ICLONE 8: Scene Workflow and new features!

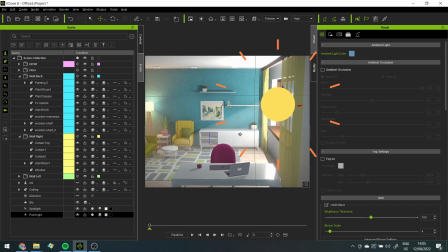I'm adding a point light for extra sun power, and this time I'll enable the shadows.
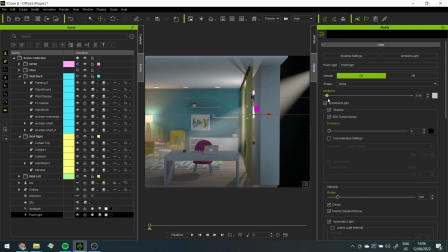To the volumetric light thingy, there are different ways to control the shadows in Iclone 8, including having a shadow catcher.
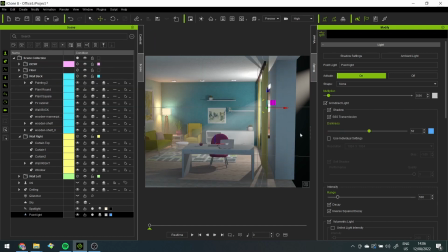In this case, I only have a few of the lamps create shadows and everything else will be shadow free.
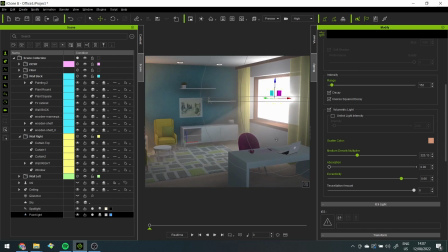That way I can just add extra color to stuff. It's almost like using the overlay filter in Photoshop, but in 3D.
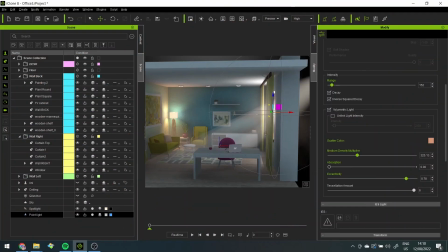Yay! Alright, I'll show you what I mean.
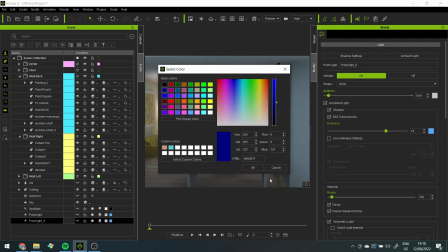As you can see, I'm adding an extra point light colored in blue to help the wall become even bluer.
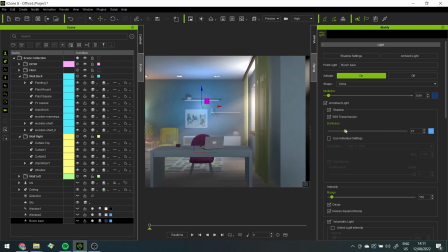The idea is to increase the saturation in certain areas. I kind of did the same thing for the bookshelf area as well,
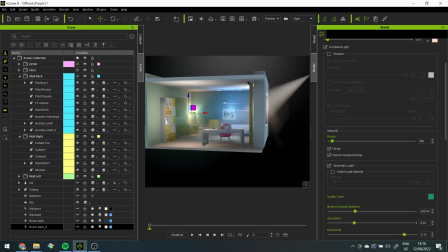until I realized that this room looks like it belongs to a heavy smoker.
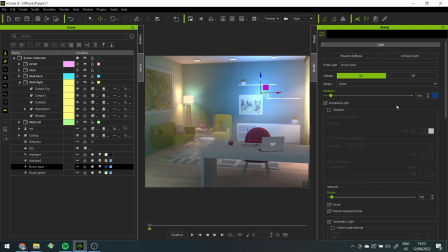So as much as I love volumetric light, I would advise you to be careful and not overdo it like I did.
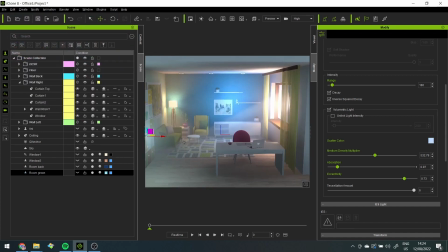In case you have volumetric light addiction like me, I'll show you how you can cover it up with LUTs later on.
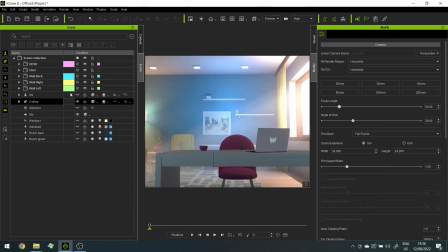But before that, let's work on lighting up the character.
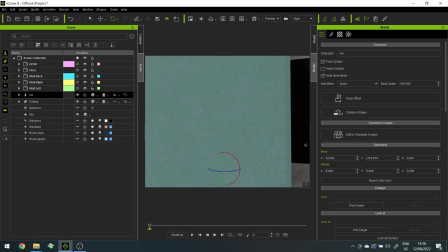I always treat the scene and character lighting separately because I feel like it.
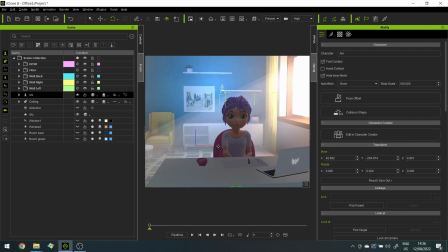The character is the most important thing to focus on,
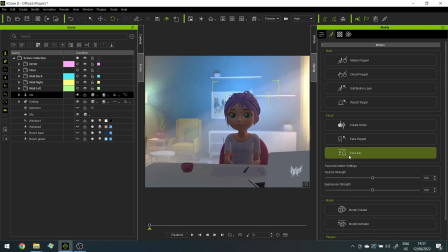so you have to make sure they look the best way. the first thing you have to do is to put a smile on their face.
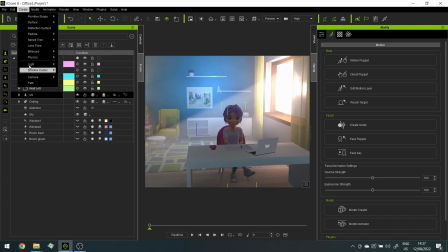Yay! Next step, we'll have 3 lights in total. The first one is the fill light.
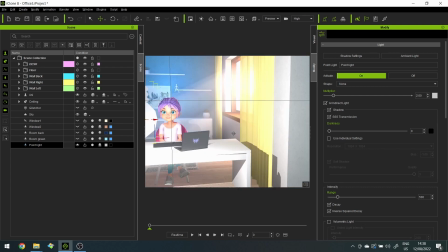It's a very weak slight light that covers pretty much the whole character.
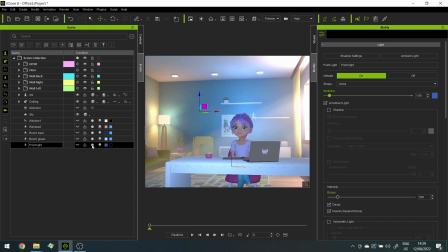It can be a similar color to the ambient light, and it's so slight that it's almost like we're covering the shadows.
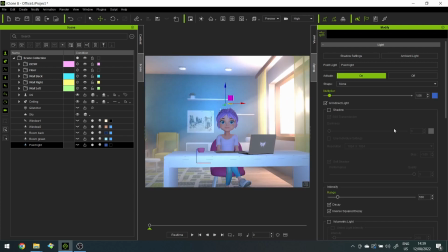Oh yeah, and don't forget, since we're using so much volumetric light in the background,
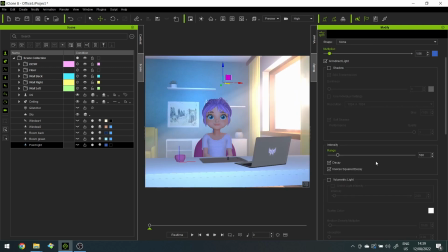we tried to restrain ourselves this time because we want the character to look sharper.
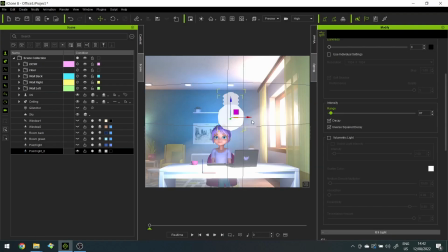So no volumetric light when lighting the character. Okay, add a second point light, and this one I usually call the face light.
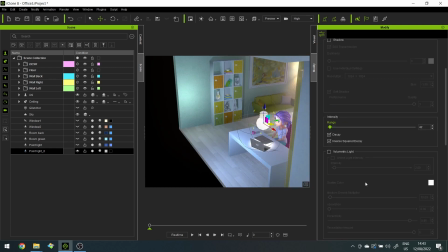Its purpose is to make the face of the character look as pretty as possible every single time.
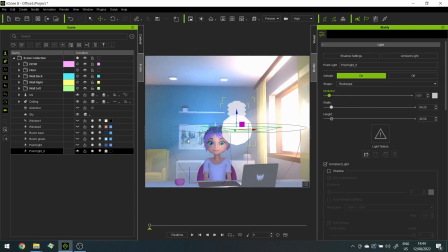Feel free to even attach it to the head bone so that during animation the face is always illuminated.
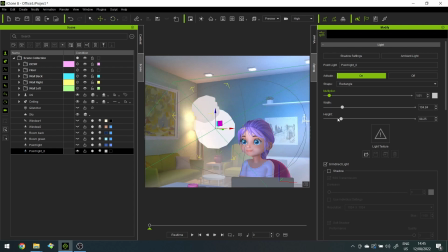Once again, I'm not trying to make it look realistic, it's more about making sure the character looks pretty.
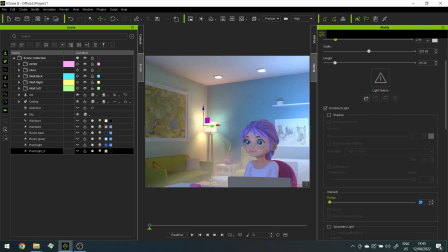My tips here are move the lights close to the face and have a very low multiplier. In order to avoid uneven brightness on the face,
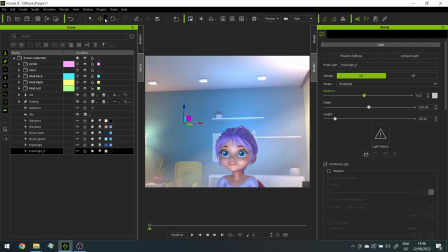select the rectangle shape for the lamp and also play with the width and height until it looks more even.
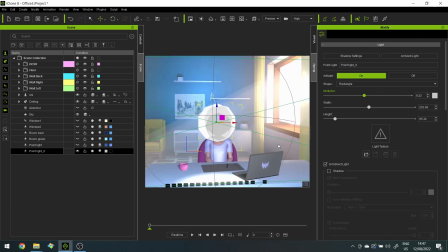And in this case, you can disable the shadows.
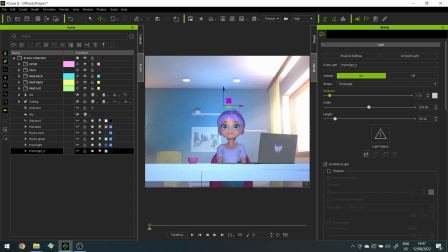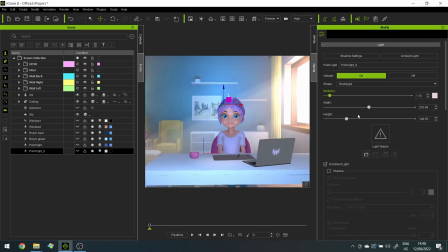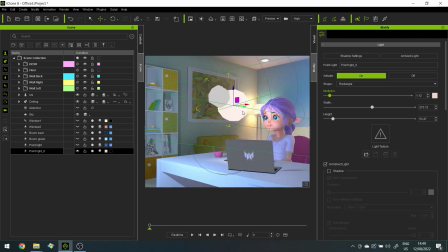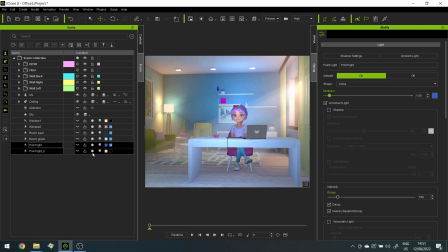This is what it looks like without the fill light. And finally, we're adding a backlight, also known as rim light.
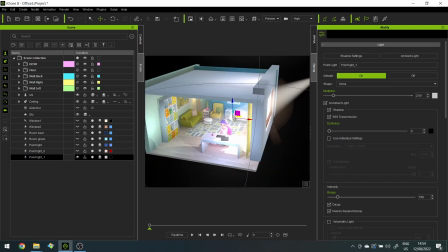Since the light coming from the window is not actually able to do the job,
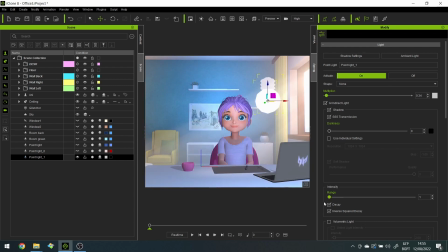the rim light helps establish the connection with the lighting in the background, and it also helps the character stand out.
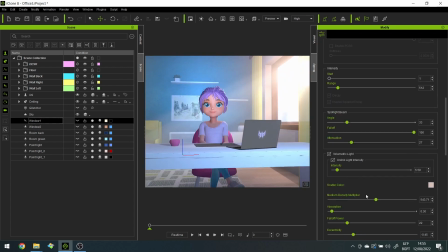And make sure your shadows are enabled.
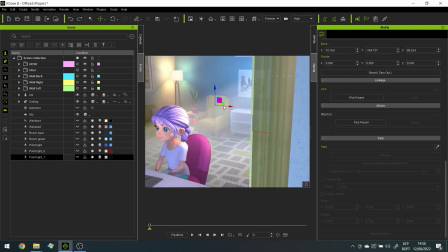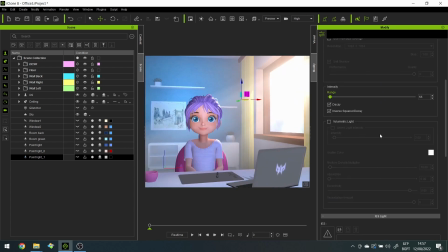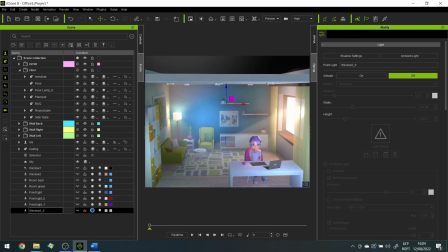This is optional, but I added another point light in the room to make it brighter since it's daytime.
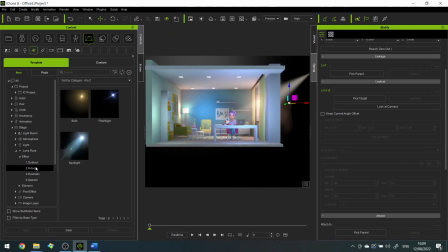I don't know how I feel about it. But what I do know is how I feel about another new feature in Iclone 8.
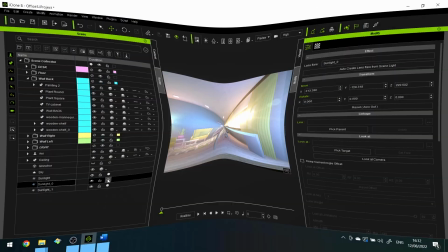And this one also blew my mind. It's the lens flare.
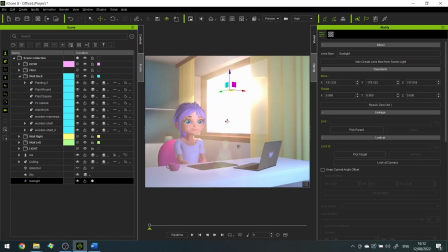Look at it! It's so epic!